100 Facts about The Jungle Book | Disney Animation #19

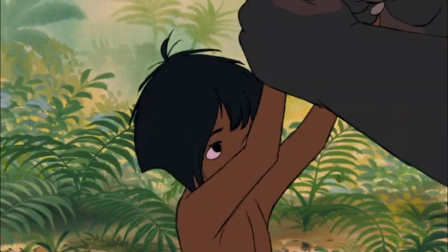Frank had to think in-depth about the acting during this scene. He came up with a few gestures that conveys his feelings perfectly. We had to do an awful lot of work together trying to work out how the bear would act, what gestures he would use,
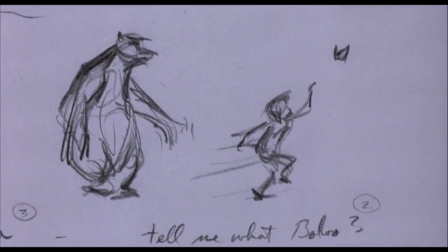what type of acting, what expressions he would use, how is he going to play this and how is the boy going to play it too.
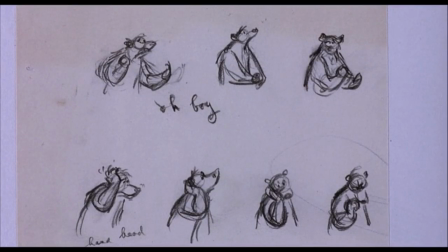First we thought of things like a hand on the face, you know rubbing the chin, Gee, what can I say to this guy or things like that.
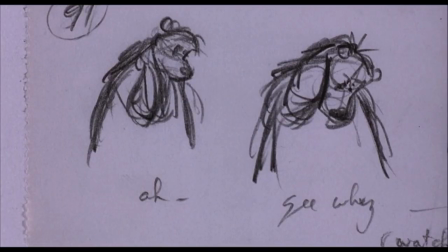Wallace Beery used to do that and it was pretty effective. I always suggested the hand should be back here on the, rubbing the back of his neck. We'd already used this rubbing the arm thing. How about pounding it? That's pretty good. I don't know the best though, the one that communicated the best to the audience to me was one that started here and then pulled off and came around the face but didn't stay on the face, came down here to the chest and I knew a guy in the army who used to scratch his chest all the time when he was thinking this way.
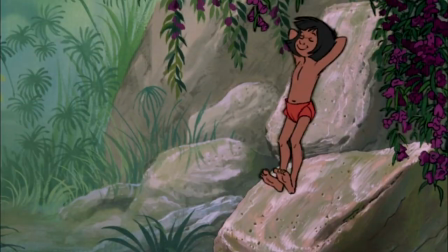Maybe that's the best thing to do. Ollie Johnston animated a large chunk of the Bear Necessities.
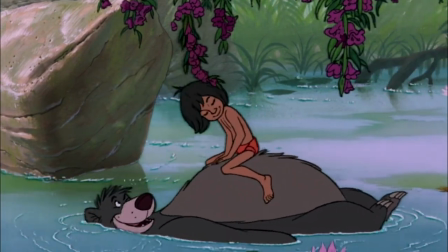A scene that has been watched millions of times around the world. Ollie Johnston was also tasked with animating the end scene.
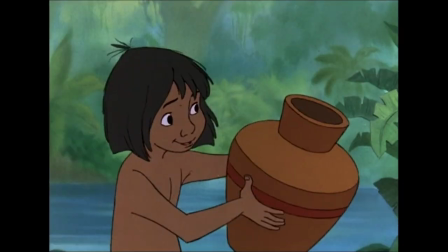For a long time the story did not have an ending.
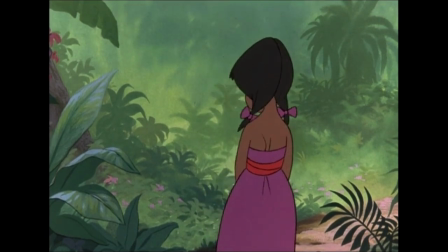One day Walt Disney came in and told everyone the ending would be a young girl who Mowgli sees and follows her into the man village. I thought that was a terrible idea when I first heard it. Here's this tacked on ending, what can we do with it? That's why we gave it to you to animate. I know, I know. And I wrestled with it and the more I wrestled with it the better I liked it. And so finally I managed to help this little girl kind of innocently seduce Mowgli going back into the man village. I would have said lure her in. Milt Carl was an incredible draftsman.
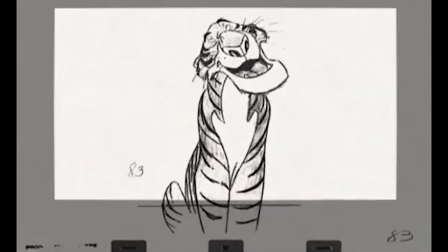This is extremely clear to anyone who has watched the Jungle Book. Milt Carl animated Shere Khan.
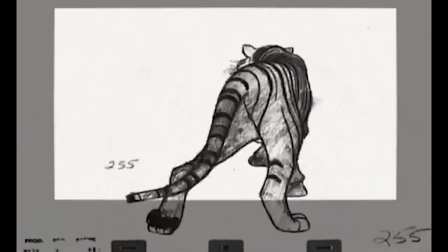I am still in awe watching his animations on the tiger. He studied endless hours of footage of tigers for this task.
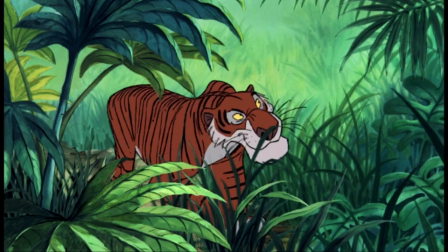He captures the weight of the tiger. Each footstep feels heavy.
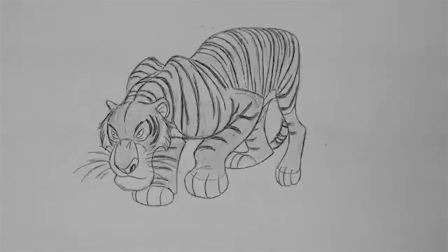This was the first animation that I can recall watching where the character felt like it had real weight to it.
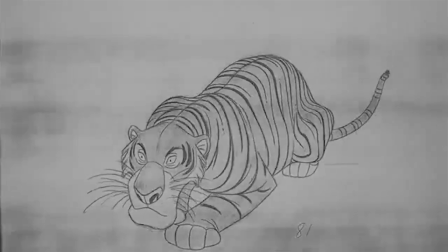You can see the muscles moving. The stripes are laid over the muscles and they're pulled across the skin.
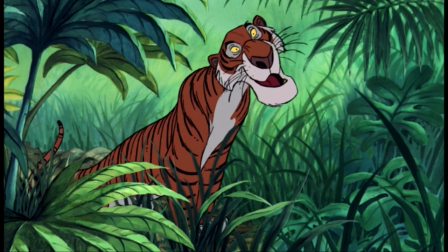It is so easy to forget that these are pencil drawings because of Milt's outstanding ability.
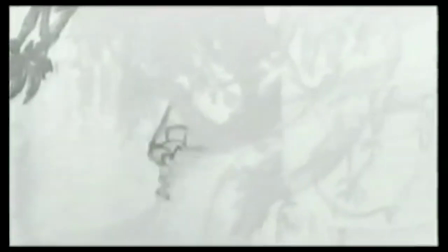Milt also did a lot of the introductions to the characters so that other animators knew how to animate them.
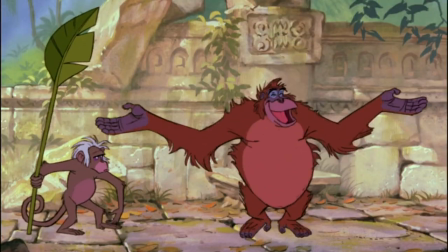John Lansbury animated the dance sequence with King Louis. King Louis had great poses during the scene.
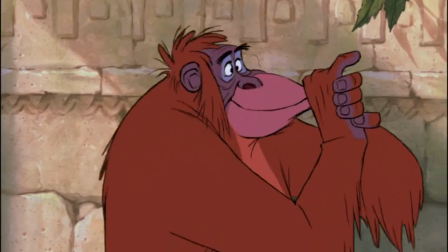A lot of the inspiration was taken from the recording session. Walt came in one final time to say goodbye.
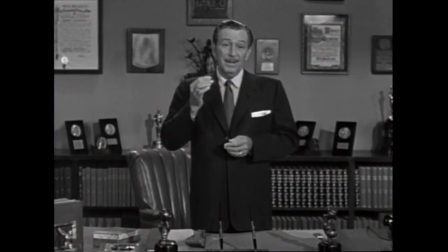He did not tell anyone how ill he was. He came into my office and sat down. He just wanted to talk. Matter of fact, in that chair in there, as a matter of fact, and then he walked down the hall and said goodbye.
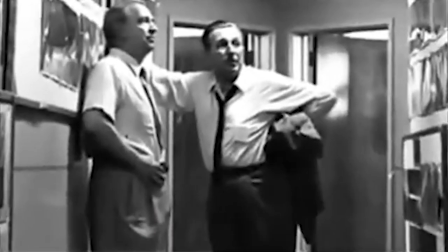He never said goodbye to anybody in his life. Well, I'll see you next week or something. And then he asked to be driven home because he no longer had the energy. And that was the last anybody ever saw.
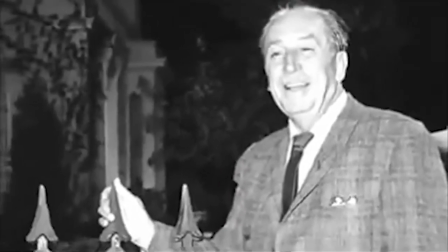Then it wasn't more than another week that we came to work. And about 9.30, I remember it so clearly, Ollie came in with tears in his eyes and he says, I've waltzed in.
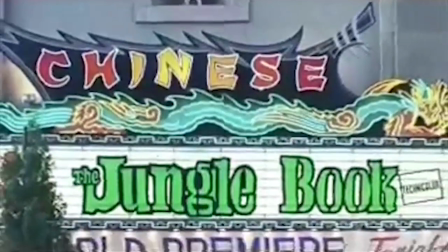Almost a year after Walt's death, The Jungle Book was released to theatres. It was like a time capsule gif from Walt and people were excited to see the film.
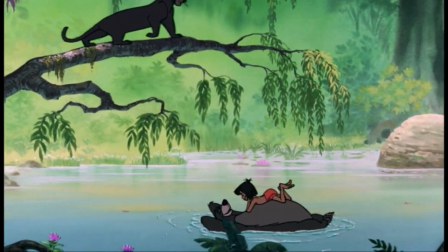The film was a massive success earning $23.8 million worldwide, becoming the most successful animated film ever at that point.
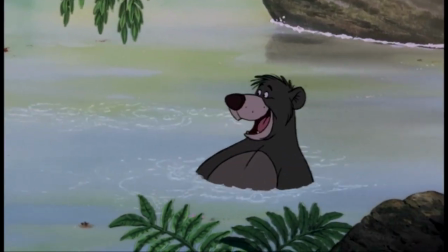It had a small budget of $4 million, so this was a nice profit for the Disney company.
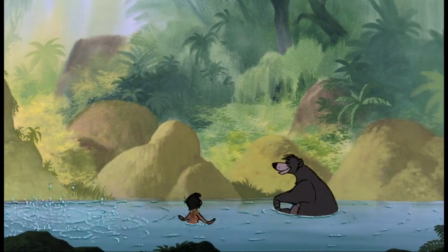Despite being vastly different from the book, the film received great reviews. Disney VHSs were extremely profitable for Disney.